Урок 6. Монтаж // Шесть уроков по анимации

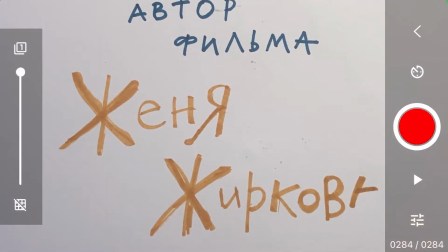[4:17]
И вот тоже я написала последовательно все буковки, а букву «А» по частям.
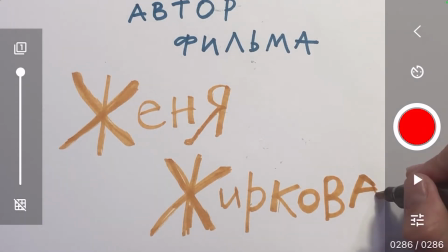[4:25]
Сначала одну палочку, потом другую, и три фазочки на финал. Вы можете украсить это все какими-то рисунками или какими-то еще штуками, тоже вот так вот постепенно снимая.
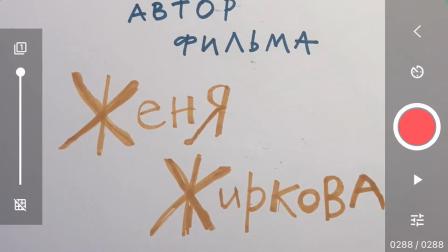[4:37]
Давайте посмотрим, что получилось. Оп! Мы видим, что как бы буквы сами пишутся у нас на экране. А вот теперь начинается еще один этап. Когда я уже подписала фильм, моя задача – смонтировать ролик, который у меня получился.
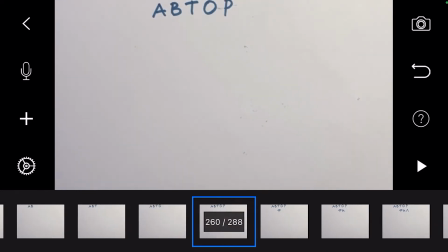[4:54]
Я уже рассказывала то, что если мы выходим в режим тайм-линии, то мы видим внизу вот такую вот беговую
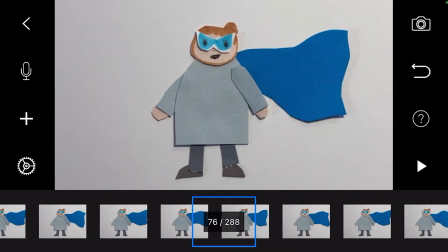[5:04]
дорожку со всеми нашими кадрами, и что мы эти кадры можем удалять, растягивать и всячески ими манипулировать.
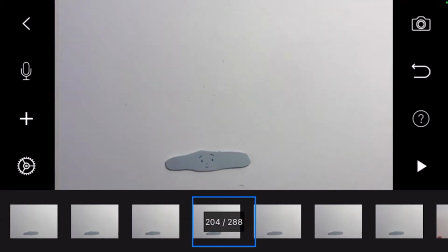[5:11]
Вот, то есть я могу взять последний кадрик, например, который я сняла,
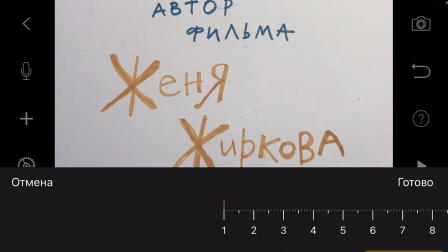[5:16]
нажать на него и нажать пауза, и тогда у меня будет пауза, допустим,
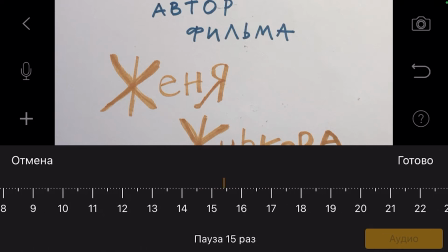[5:24]
на 12 кадров где-то. 12 кадров ровно столько нам нужно, чтобы хотя бы задержалось внимание на титре, чтобы мы его хоть чуть-чуть успели зафиксировать взглядом. Мы наснимали кучу всего. И вам важно понять, что важно не только снимать как вот это шевеляющееся движение, но и давать паузы, чтобы зритель привык к тому, что происходит на экране, чтобы для него все это было не слишком резким.
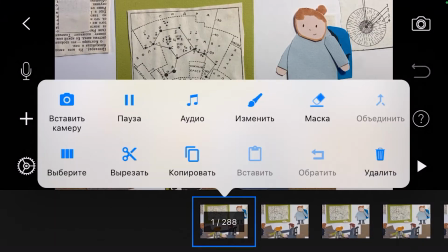[5:54]
Я дам сейчас небольшую паузу в начале, совсем крошечную, где-то кадры на 3.
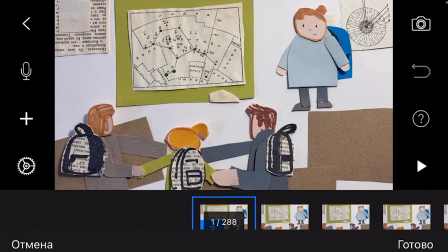[6:00]
Готово.
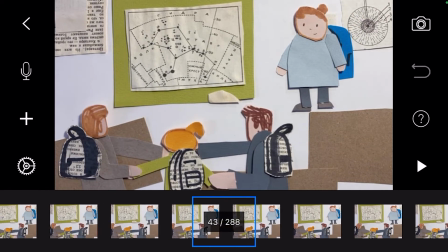[6:04]
Девочка машет рукой. Здесь вот пауза не нужна. Наоборот, то есть лишние паузы тоже плохо.
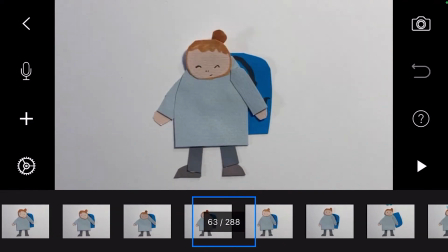[6:09]
Здесь как раз хорошо между первой и второй сценкой, чтобы было движение на подхвате как бы между двумя кадрами.
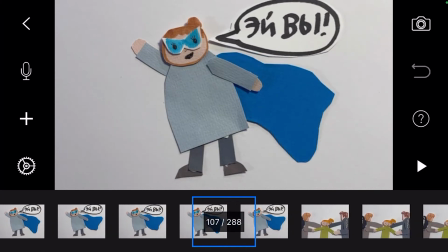[6:17]
А вот тут вот мне бы очень сильно хотелось, чтобы этот плащик поразвивался как можно дольше.
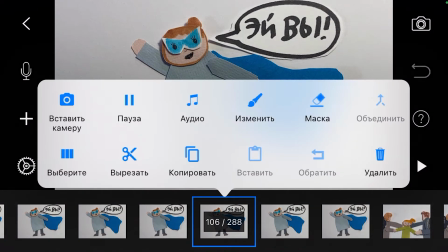[6:24]
Снова нажимаю пальцем на этот кадрик и пишу «Выберите» и захватываю 3 кадра.
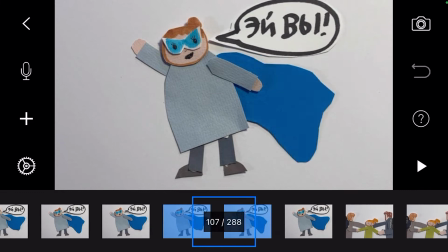[6:31]
Вот у меня ровно эти 3 кадра, их хватит для того, чтобы сделать так называемый цикл в анимации.
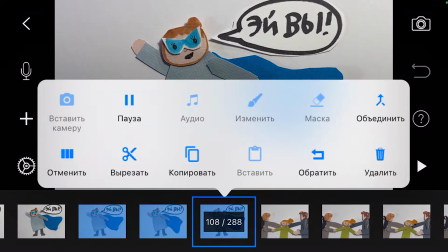[6:37]
То есть я эти 3 кадра могу повторить несколько раз. Нажимаю на эти кадры, которые стали синенькими, и пишу «Копировать».
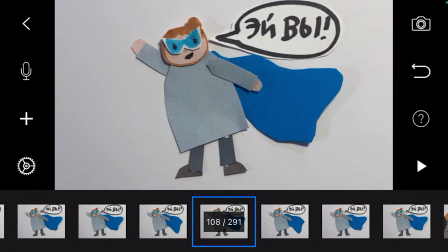[6:44]
Дальше нажимаю снова на этот кадр и пишу «Вставить». И у меня эти 3 кадра вставляются после выбранного кадра.
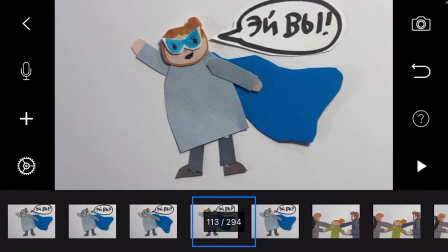[6:50]
Снова могу нажать «Вставить», и у меня оп! Все работает.
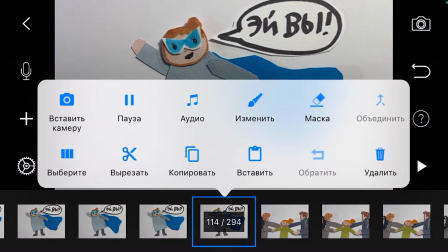[6:55]
Допустим, я нажала еще раз «Вставить» и нажала не туда, по ошибке.
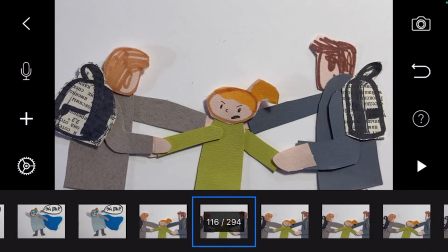[6:59]
Вот сюда вот случайно у меня промоталось, и я нажала «Вставить». Ой, неприятность.
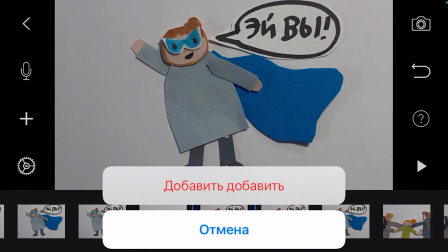[7:04]
В правом углу есть кнопочка отмены последнего действия, и я могу это сделать. Раньше для того, чтобы монтировать, нужно было брать метры пленки и резать ножницами, и такая операция была бы очень болезненной. А сейчас мы с вами можем делать очень много всего просто пальцем в телефоне.
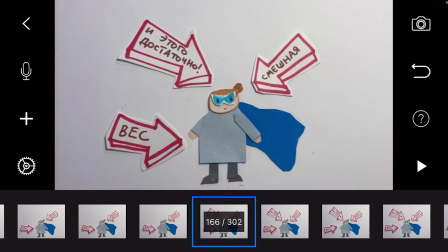[7:25]
Это здорово, когда мы можем использовать прогресс во благо. Мне бы хотелось, чтобы зритель успел прочитать, что написано в бабле.
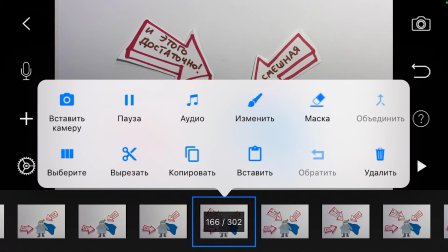[7:33]
Поэтому я беру, нажимаю на кадр, который мне хочется выбрать, пишу «Выберите»,
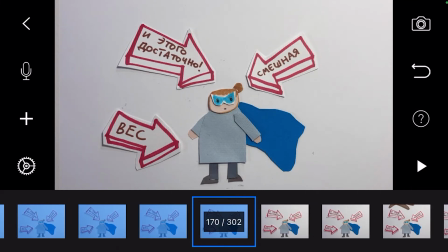[7:42]
выделяю столько кадров, сколько мне нужно для того, чтобы образовался цикл, это минимум 3,
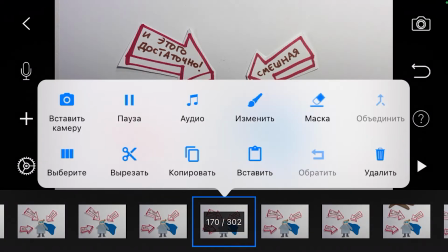[7:47]
нажимаю «Копировать», снова нажимаю на кадр, после которого я хочу вставить эти кадрики,
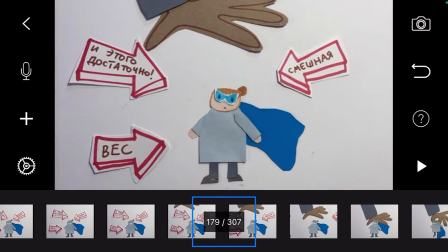[7:52]
и пишу «Вставить». И вот, пожалуйста, у меня уже появился такой приятный цикл движения.
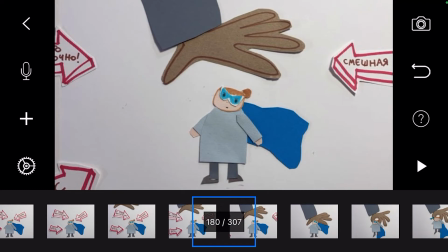[7:59]
То есть все зритель успеет прочитать, и все зритель успеет понять.
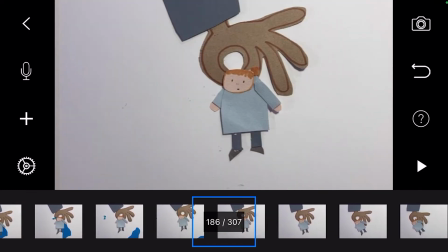[8:03]
Можно даже вот здесь вот еще тоже попробовать поставить паузу небольшую,
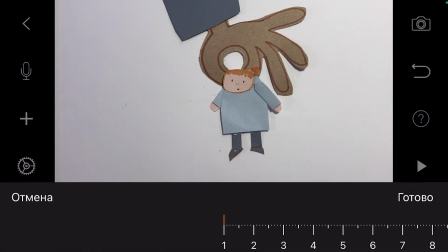[8:08]
когда рука схватила девочку, чуть-чуть зафиксировать, но паузу такую крошечную, кадрика на 3.
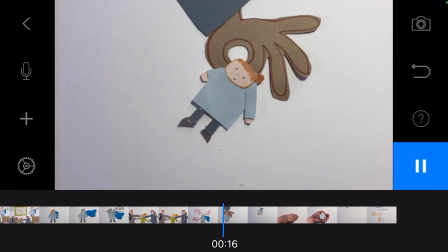[8:15]
Когда вы это сделали, вы можете также проверить, как это выглядит, сразу нажав на play.
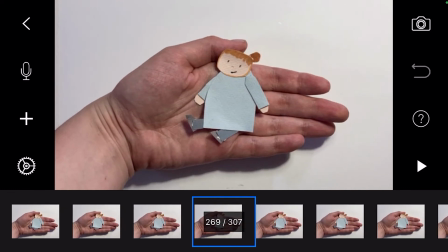[8:19]
Иду дальше, и еще где еще я могу какие-то кадрики растянуть, а может быть даже какие-нибудь удалить.